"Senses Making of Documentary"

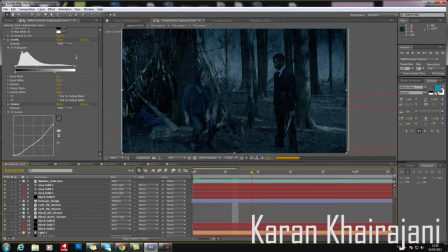(4:20)
The good points about this scene is that the optical flare is very accurately tracked,
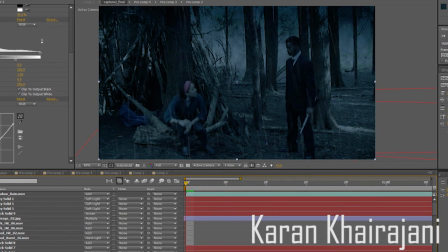(4:25)
and the day-to-night conversion and rain gives the shot a very effective and sinister look.
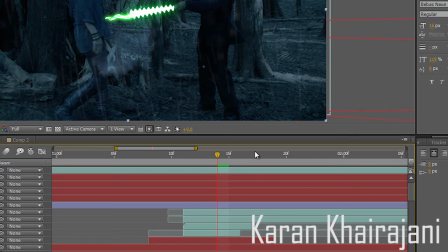(4:33)
Although there could be light emission from the agent's weapon,
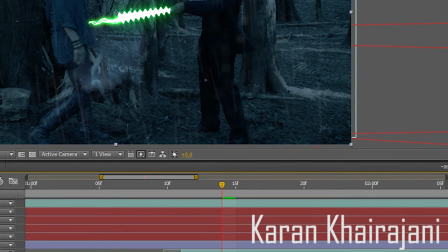(4:37)
and also the highlights coming from the sun can be removed or improved on.
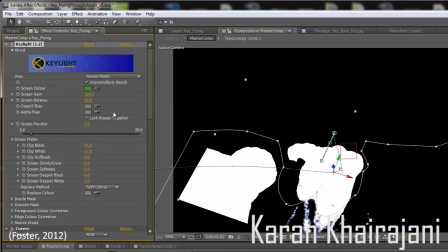(4:43)
For chroma keying, key light was used in After Effects. To get a near perfect matte, clip black and clip white properties were adjusted.
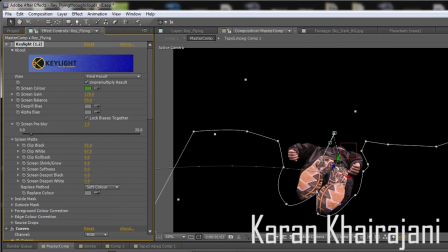(4:52)
D-spill bias was also adjusted because of the green spill on the actor. The issue with this shot was getting rid of the green cloth on the chair.
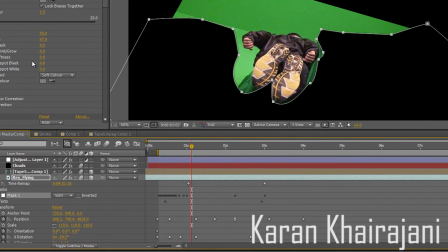(5:01)
Masks were used at first. The masks had to be animated because of movements, and rotoscoping was definitely a better option.
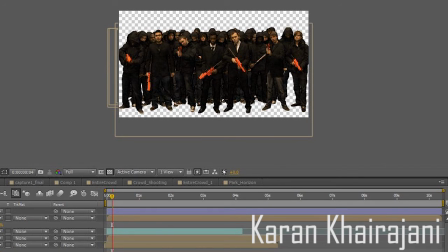(5:11)
Chroma keying was also used for the crowd scene.
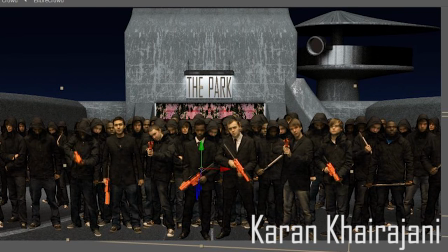(5:15)
Spill suppressor was used to get the proper black color as it was turning dark blue.
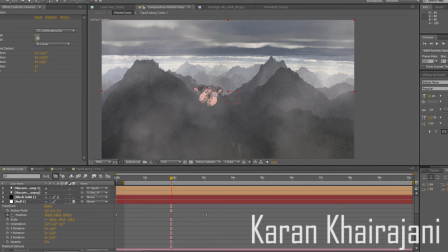(5:21)
Also in the flying scene,
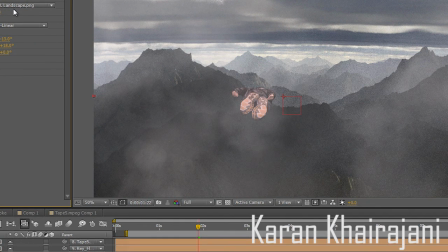(5:23)
Trapcore Horizon was used to map the background on a spherical scenario, which makes it react in a natural way and gives it a nice 3D depth.
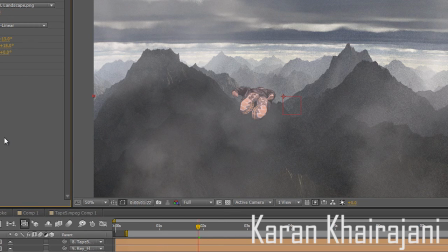(5:32)
Clouds were made using Trapcore Particular. Set extensions and sky replacement was also extensively used throughout our trailer.